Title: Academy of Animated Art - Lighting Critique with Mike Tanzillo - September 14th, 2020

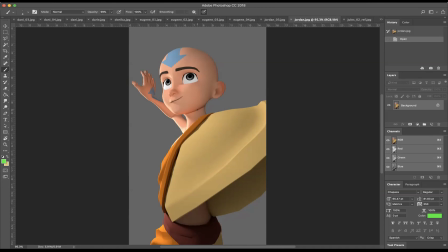[4:12]
Number one, it's great to see some reference imagery on this stuff so we have an idea of what you're going for. Number two, there's just not enough light to fall to dark fall off um coming across like it just he kind of stays overly lit overall um
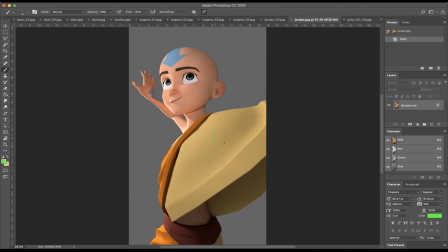[4:27]
and i think his arm i'm sorry his arm position here might be a little odd and that it's like like we're seeing this crease along here and that's and it's also kind of like follow like kind of hitting the tangent of his face if we can if there's if you can control that
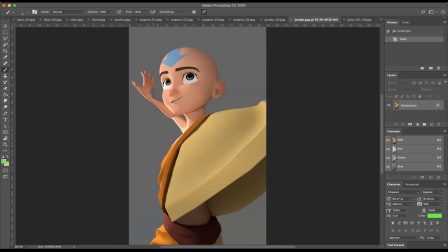[4:46]
there's any way to like lower his arm down a little bit to kind of better frame his head i think that would help but the bigger thing is that we want to we're going to need a little bit more contrast on the dark sides here to
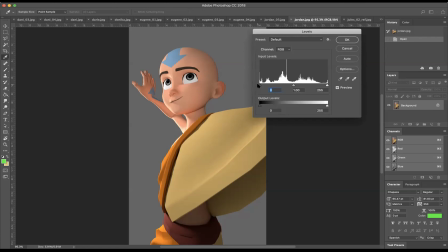[4:58]
really kind of feel this up um you know like this is going to be crude but like we
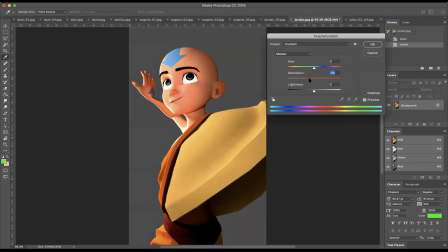[5:09]
should create some more um dynamic lighting in there a little bit
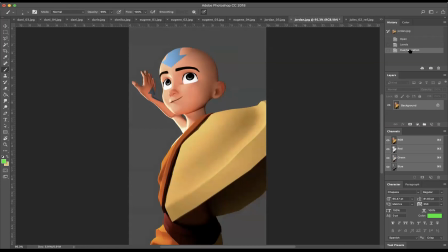[5:16]
just to kind of really kind of make them pop a little bit and with the eyes i think like
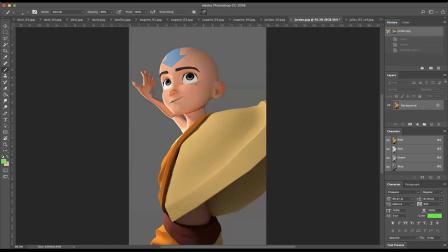[5:21]
you want to make sure that because they look the eyes look pretty even in their tonality as well you definitely want the the key side to be a little bit brighter than the fill side i would also run if you can um maybe a little ambient occlusion or something around the edge of the eyes just to get them to set back in right now they feel very um like pasted on top
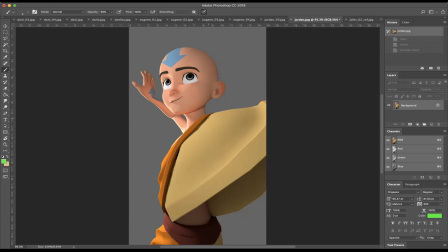[5:40]
additionally just double check and make sure you don't have like low poly stuff because i can see some like hard edges and the shadows in here. And then in terms of the skin tone, take a little bit of the pink out of it, a little bit less red, and I think that'll that'll help out a lot too. Okay let's see if we've got anybody else there. Hi!
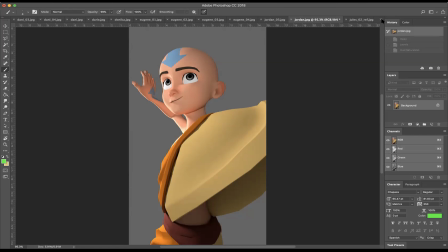[6:00]
Alright so that Jordan, you're the only one with the submission from today and I'm trying to keep up my idea of working back to front.
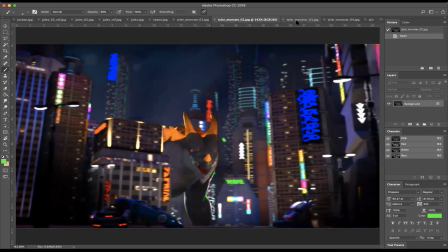[6:08]
So we've got Tyler has a couple submissions here we've got his monster attack and I think this is working a lot better so you're rendering the
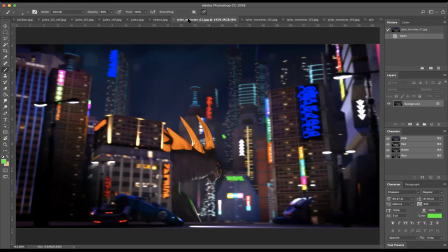[6:17]
the full frame or the animation now and I think it's really nice so for you all that don't know we were working on getting the character emerging from the darkness and the bright and I can are you can already kind of feel the scale a little bit
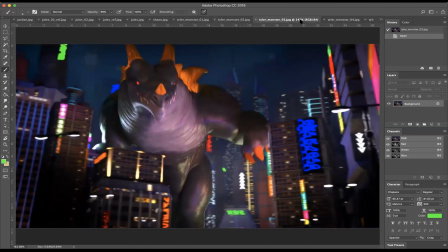[6:32]
better of the characters as he kind of moves through this space I really like the saturation on this light here. I think that's looking really pretty in contrast to that. And like you're getting the specular hits. What I would do is be adding some bump to the specularity or just some bump overall, I should say, to kind of break up that specularity.
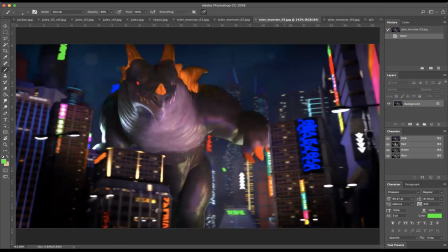[6:52]
So it's not quite so smooth. So he doesn't feel like a balloon. He feels more like, you know, he's got some scales on his skin and stuff. I think that I think that'll help a lot, but I think that'll be really good.
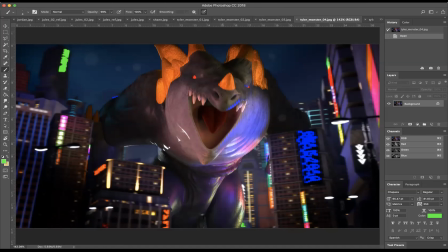[7:02]
And then I would up the amount of light hitting them at the end here uh and then yeah and maybe isolate it more to this screen right side because like right now uh in the final pose the the light value from right to left is pretty similar so maybe just getting this and
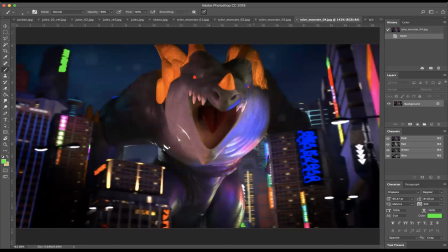[7:21]
a little bit more shadow and more poppiness on the light coming in there but i think this is working out um a lot lot better my only question is the
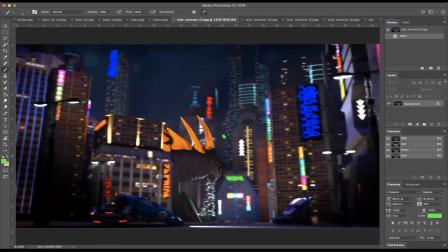[7:31]
orange um spinies uh the orange scales i don't know what those are called the stegosaurus things on his back um they are they're almost emitting their own light source which is so here's the thing they're kind of on the borderline right now they're bright um but they're not glowing
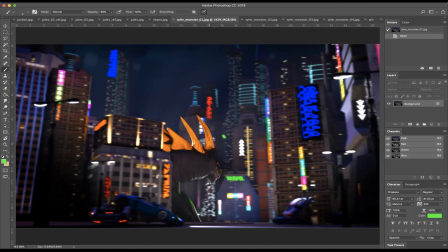[7:49]
so it feels like they're they're they are their own light source but at the same time they're not like illuminating anything around it so i would either take those down to make them like um make them like they can be a bright orange um tone but like in
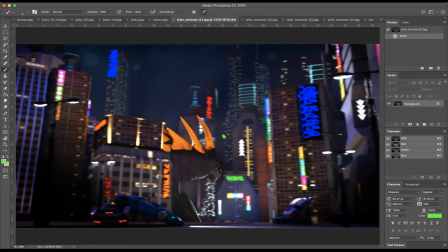[8:07]
their darkness that would be it would be darker than this um or if you if you're if your intention is to make them like a glowing element to really to glow them up to really make you know to feel some orange light you know kind of spilling onto onto the body a little bit um and
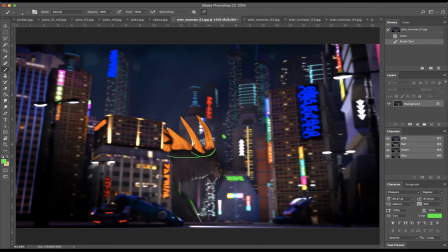[8:25]
because that that'll and then we can we can always up the the glowiness in the comp um we can do that later but uh but yeah i think i think that's i think that's the way you want to go with that um your other submission here we've got the little uh boy in the snail i'll play in the grass
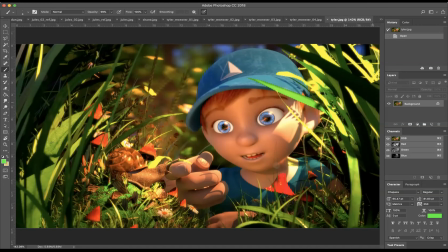[8:42]
i think i the translucency looks a lot better um in the grass we're not getting those super darks uh overall but we
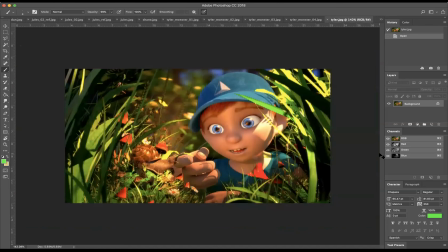[8:51]
are still getting them down here i would i would still continue to push that just a little bit more um
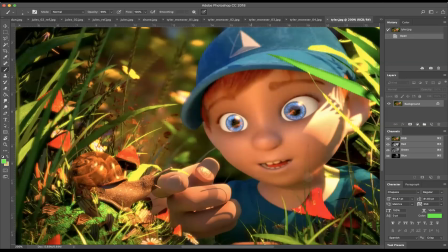[8:59]
and then uh there's
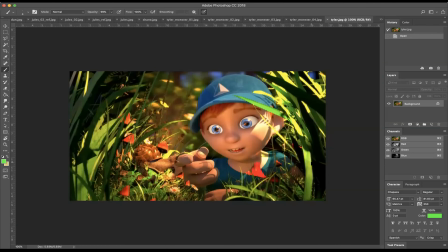[9:05]
there's some very like overall the saturation just feels a little bit too strong
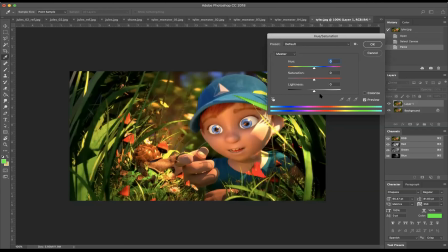[9:09]
like i would i would i was looking at these reds specifically but i think overall if we take it
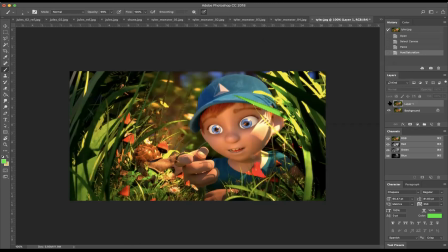[9:15]
back a little bit I think that'll I think that really helps out a lot we can
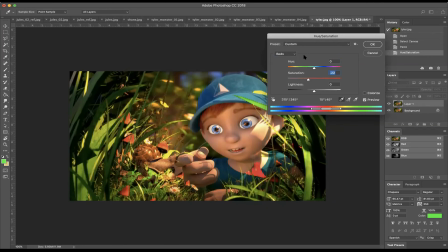[9:20]
continue to pull it back and then in the reds and then maybe in the the greens a little bit too I'm trying to shift a little more yellow too so something like this and
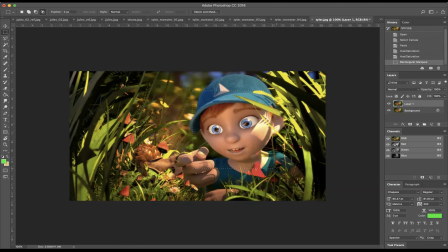[9:37]
then with the boy or the kid here a
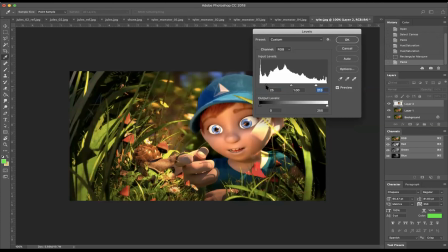[9:43]
little bit more light, a little more contrast.
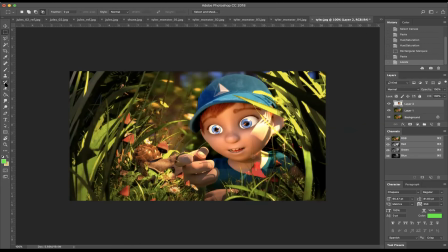[9:49]
Yeah, something more in that tone. Yeah, so in terms of, so again to look at the we just did versus the original to give you an idea to kind of recap what I just did while I was mumbling.
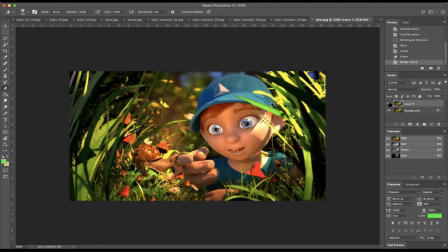[10:09]
So less saturation overall, a little bit more brightness and pop on the character, but But the biggest thing is that we need to figure out a way to create some more shaping on this character. I am, again, not totally feeling like there's a hat casting some shadow in there.
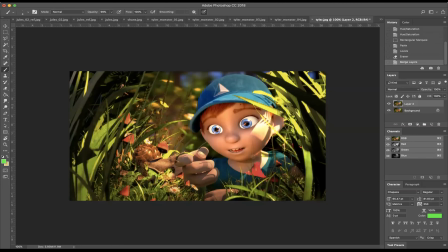[10:27]
It feels a little bit like we're pushing. You know what it is? Because you've got the sunlight hitting there. So I guess that's all bounce light. It's really just if you're using the bounce light, we really want to kind of hit more on the screen right side of the face than the left.
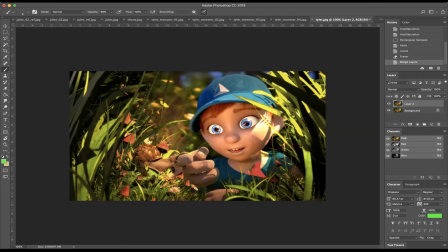[10:45]
And so really, I just kind of want the left side of the face to go into a little bit more darkness. Like anything from the nose over should be. And then watch out for the, the teeth should be a little whiter, the tongue should be a little less red. I know I just did this with the hand, but that looks a little better there.
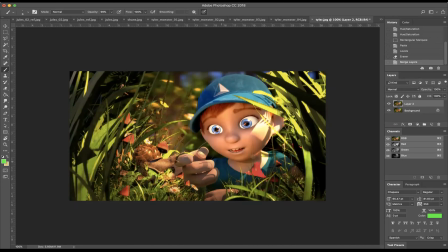[11:02]
Try and push some, like by increasing the contrast, we're able to get some more specularity on the skin. Continue to push that.